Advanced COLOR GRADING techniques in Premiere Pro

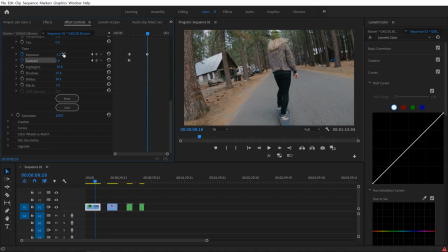[4:04]
So now I'm gonna bring my exposure down somewhere about 1.2, and I'm going to add quite a bit of contrast.
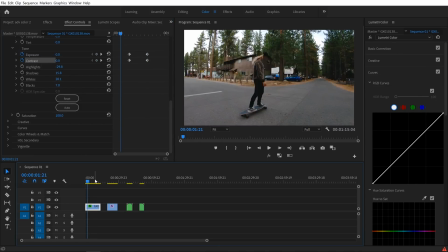[4:11]
So something like that looks pretty good and seems to match better with the beginning of this clip. So here's our beginning and here's our end. And now by utilizing those keyframes, we have a nice change over time. So the clip is getting brighter, but my keyframes are making that clip darker and making it more uniform throughout the entire clip. So let's give it a watch. Here's where our keyframes start.
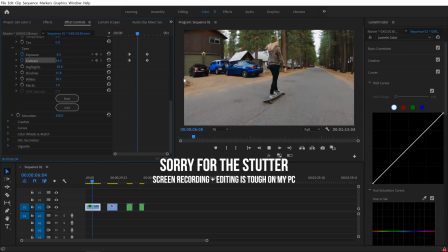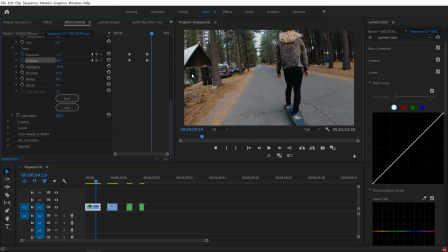[4:37]
And as you guys can see, it looks a whole lot better. Now, the exposure does change a tiny bit, but I'm not too worried about it because, I mean, it is a camera, it's a GoPro. People expect the exposure to not be perfect. However, it does look a lot better than it did before.
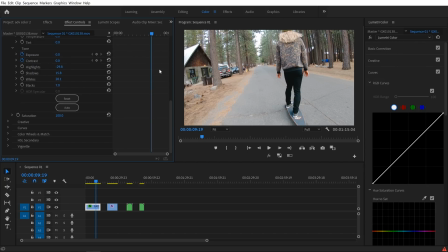[4:51]
If I delete these keyframes, you can see it's just way too bright compared to the beginning of that clip.
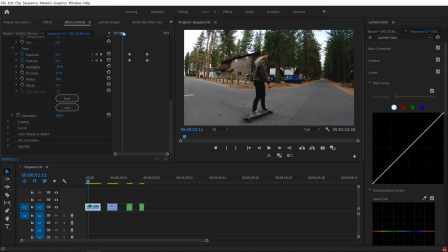[4:55]
So we'll paste those keyframes back on and it looks a whole lot better. So that's the first thing that I wanted to talk about, was utilizing keyframes as part of your color grading process. Now you can keyframe anything. So say you wanted your clip to go from black and white to color.
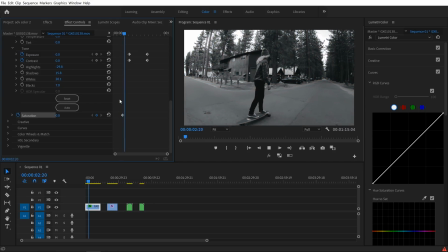[5:09]
You could keyframe your saturation from 0, add that keyframe, move forward a little bit, and keyframe it to 100. Now we have a nice cool effect where the color actually comes into the frame. Check it out. So there you go, a nice black and white to color fade.
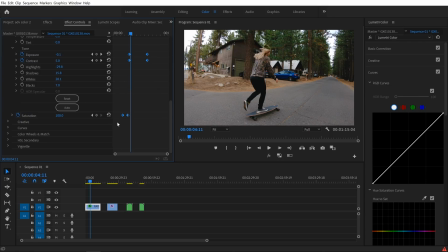[5:24]
Super cool effect. I don't know when you would use it, that's up to you, but you can keyframe any of the properties in your Lumetri color effect.
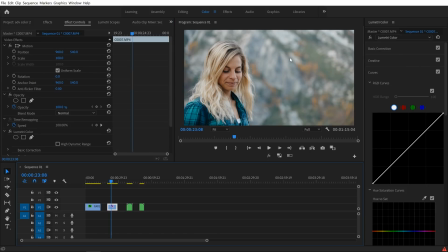[5:32]
So moving on to our second clip, I want to talk about how to utilize masks in order to bring more attention to your subject. So in this particular clip, obviously Victoria is my subject, and on the right side of the frame, there's really nothing going on. So I don't want people to look at this side of the frame, I want them to look here.
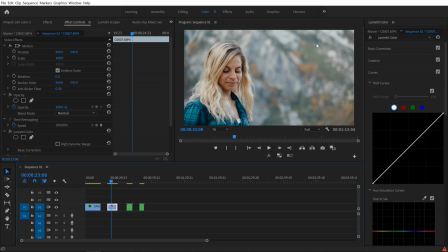[5:50]
And the way that I can actually draw their attention to my subject is by kind of dulling down this side of the frame a little bit. Now what I'm going to do is I'm going to come into this drop down on my Lumetri color panel, and I'm going to go to add Lumetri color effect. This allows us to add an entirely new effect without messing up anything that we've already done.
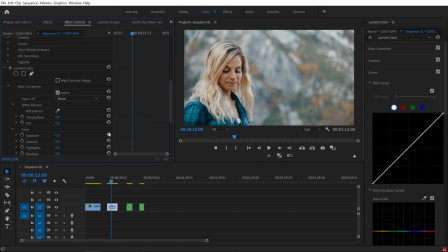[6:09]
So what I'm going to do is I'm going to come into my basic correction, and I'm going to bring my exposure down quite a bit.
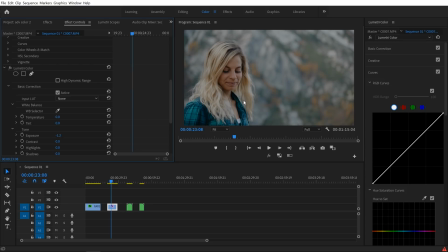[6:15]
So we'll go like -0.2 or so. Now obviously that's affecting my entire clip. So what I'm going to do is I'm going to grab my pen tool, and I'm gonna add a mask on just the side that I want to dull down a little bit. And perfect, so now I have a mask that's kind of drawing the attention away from that side of the frame.
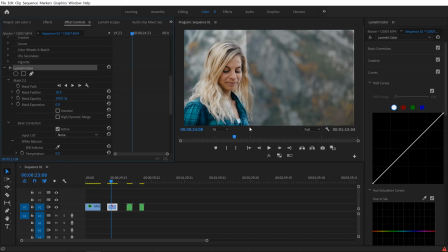[6:32]
But as you can see, there's a super sharp line here that just doesn't really look that good, but we can easily fix it just by increasing the feather on our mask a little bit. And now it looks a lot more natural.
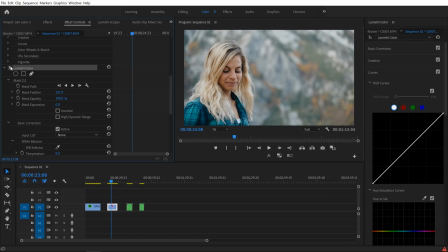[6:43]
So here's our before and here's our after. And as you can see, it just makes my subject pop a little bit more, makes her stand out, and kind of takes away from this, you know, boring, distracting background.
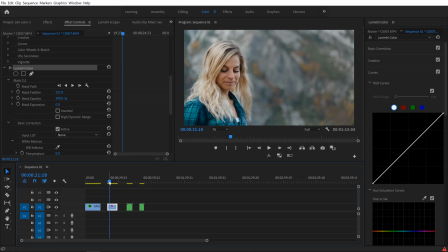[6:54]
So let's take a look and see how that plays through. And it looks super good. Like I said, it just makes our subject pop a little bit more. Now we'll talk more about masks here in just a second, but now while we're on this clip, we've got some nice skin tones to work with.
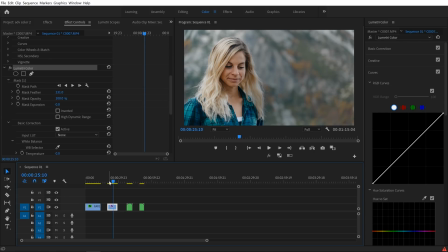[7:10]
I want to talk about how we can actually isolate these skin tones and using our scopes and different things like that in order to get beautiful looking skin tones. Now, like I said, I have done a full video about skin tones, but that was more geared towards beginners and it kind of affects your entire clip.
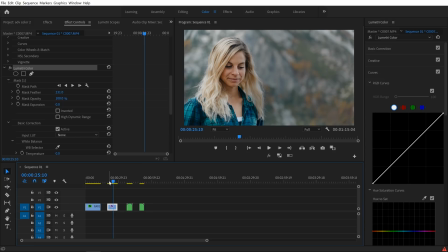[7:26]
So I want to talk about isolating these skin tones and getting them to look good without affecting our whole clip. So the first thing that we're going to do is we're going to come in and we're going to add another Lumetri color effect. And that's because we don't want to change anything that we've already done. So you can kind of think of this as like layers in Photoshop.
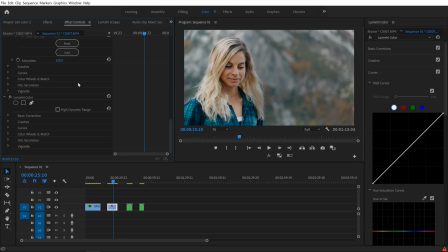[7:43]
Basically, you add a new effect when you want to do another drastic change. So in this case, we're going to work on our skin tones. And what I want to do is come into my opacity and create a mask around my subject's skin.
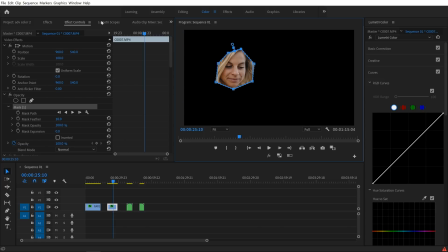[7:54]
Now it doesn't have to be perfect. This is just going to help me isolate those skin tones so that I can see them on my scopes. Now for this particular clip, our skin tones are actually pretty good. The saturation looks good. They're falling right on the skin tone line, which if you don't know about the skin tone line, I suggest you watch my other skin tone video, but they do look pretty good.
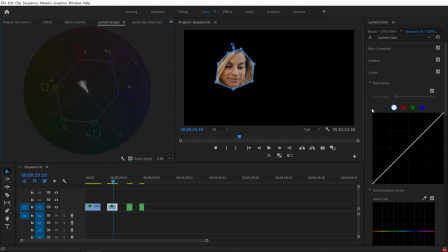[8:14]
So for the sake of this tutorial, I'll show you guys what to do. However, I don't feel that I really need to make any changes to this particular clip. So what we want to do in order to isolate and change these skin tones is we're going to come into our curves and the Lumetri color panel here. And the first thing that we're usually gonna wanna work with is this hue versus hue slider.
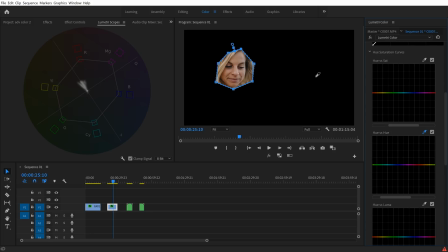[8:32]
So super easy, what we're gonna do is take our eyedropper and just grab a portion of our skin tones. Now this hue versus hue slider is gonna allow us to actually change the color of these skin tones without affecting any of the other colors in our clip. So if you find that your skin tones are a little bit too red or a little bit too yellow,
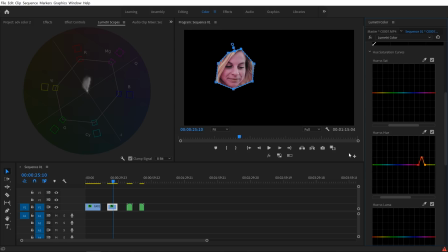[8:50]
you can actually drag this slider up and down while keeping an eye on your scopes to get your skin tones to fall right on that skin tone line. So like I said, for my particular clip, they're pretty good on the line already, but I might bring them down just a tiny bit just to make them fall more accurately on my skin tone line.
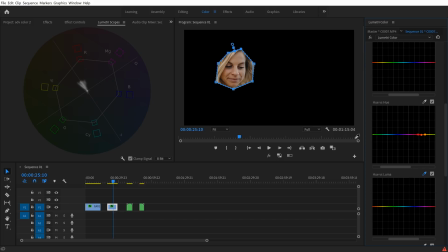[9:08]
Now the next thing you might wanna do is come into your hue versus luma and actually brighten these skin tones just a tiny bit. Again, just to kind of make your subject stand out a little bit more. So I'm gonna come in and just bring those up a tiny bit. You can see if I go way up, they get super bright. If I go way down, they get super dark. So I wanna just come a tiny bit above where they were before.
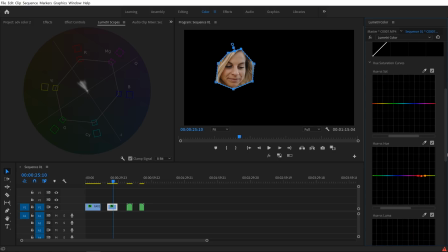[9:28]
So now her skin is a little bit brighter. It's gonna glow a little bit. And the last thing I can do is add some saturation. Now, looking at my scopes, my saturation is pretty good. I usually like my skin tones to be kind of halfway between this line and the baseline here, so they look pretty good, but I can add a tiny bit of saturation for the sake of this tutorial.
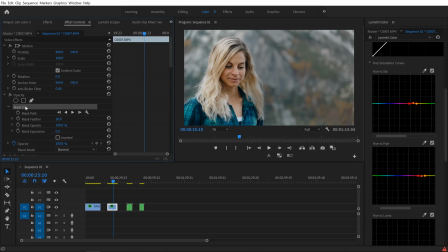[9:47]
Now we can come back into our effects controls, delete this mask, and we should have some better looking skin tones. Now, it may be hard for you guys to tell there on YouTube, but here's my before and here's my after. Slightly brighter, a little less red, and the skin tones are looking pretty good. So you can utilize that technique for pretty much any skin tones.
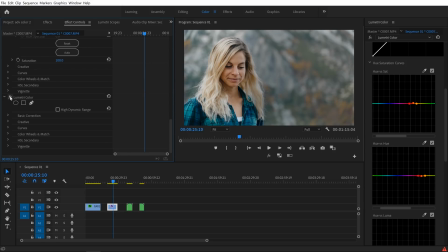[10:04]
Doesn't matter what color the person is, they're pretty much always gonna fall on that skin tone line.
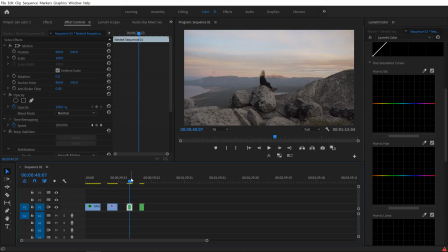[10:09]
Now, the last thing that I wanna talk about is going back to masks to make our subject stand out just a little bit more. So I've got this clip of Victoria. She's sitting on this rock with a super cool view directly in the center of the frame. So because she's in the middle, we wouldn't wanna use the technique that we used before where we would have to put a mask on this side and put a mask on this side,
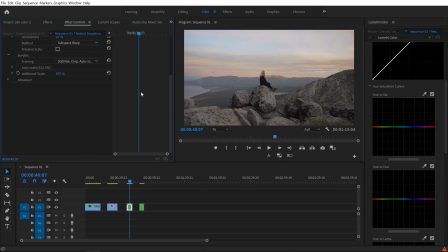[10:28]
decrease the exposure to try to make her stand out. So instead of doing it the way we did before, we're actually gonna use a mask to isolate our subject instead. So what I'm gonna do is come up, add another Lumetri color effect, and I wanna make my subject a little bit brighter.
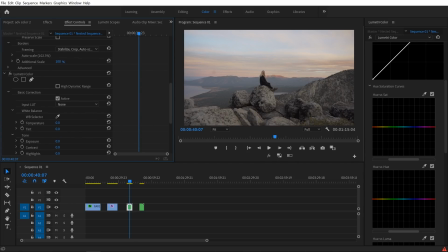[10:43]
So the first thing I'm gonna do is increase my exposure a little bit, and then I'm gonna add this ellipse mask. Now I want this mask to be right around my subject, and again, as you can see, we're gonna have a nice sharp line here that doesn't really look that great. So again, we're gonna increase our feather just so that it blends a little bit better. And now we have our before and our after.
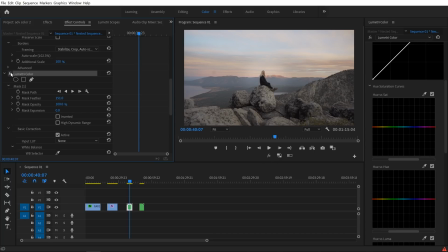[11:03]
As you can see, it's just making my subject pop a tiny bit more. But this clip is actually moving from left to right, so eventually that mask is gonna get off my subject and it's gonna be floating around somewhere over here. So the way that we can fix that is by actually tracking this mask.
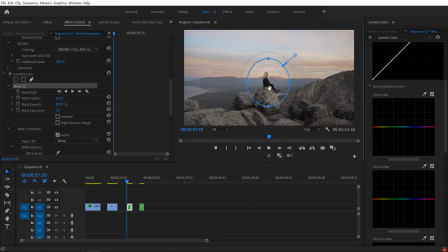[11:19]
So what I'm gonna do is come to the beginning of my clip, find my mask, make sure it's over my subject, and then I'm just gonna click this play button. Now, Premiere Pro is gonna automatically track that mask to my subject as long as you have enough contrast and enough isolation on your subject.
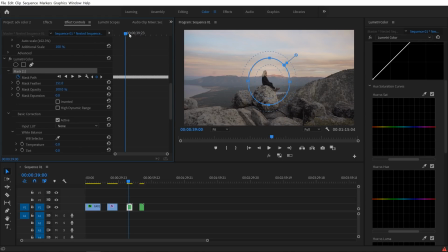[11:34]
So we're gonna let this finish up and then we'll come right back. All right, so we're back, our mask is tracked, and now we can see that our mask follows our subject nicely as we scrub through the frame. So it's gonna stay on our subject and it's gonna look super natural and smooth, and we really didn't have to do anything besides press this play button.
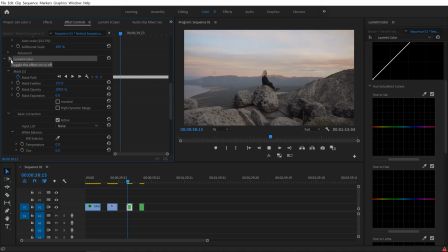[11:50]
So now we can see, here's what our clip looked like before, and here's what it looked like after. Just adds a little bit more pop and a little more emphasis on our subject.
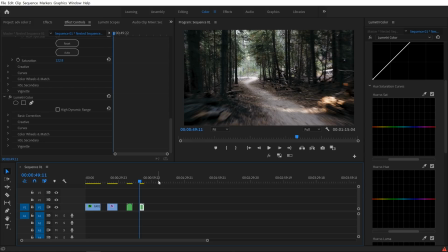[12:04]
Now, the last thing that I wanted to talk about is some of those cases where your mask won't track to your subject. Maybe they're moving too fast, or it just can't figure out what your subject actually is. For example, you guys have seen this clip of Colby riding his mountain bike.
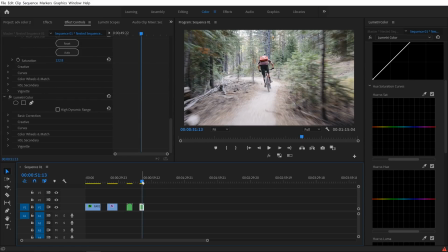[12:17]
So if I wanted to apply a mask to Colby, there's no way Premiere Pro is gonna be able to track him accurately.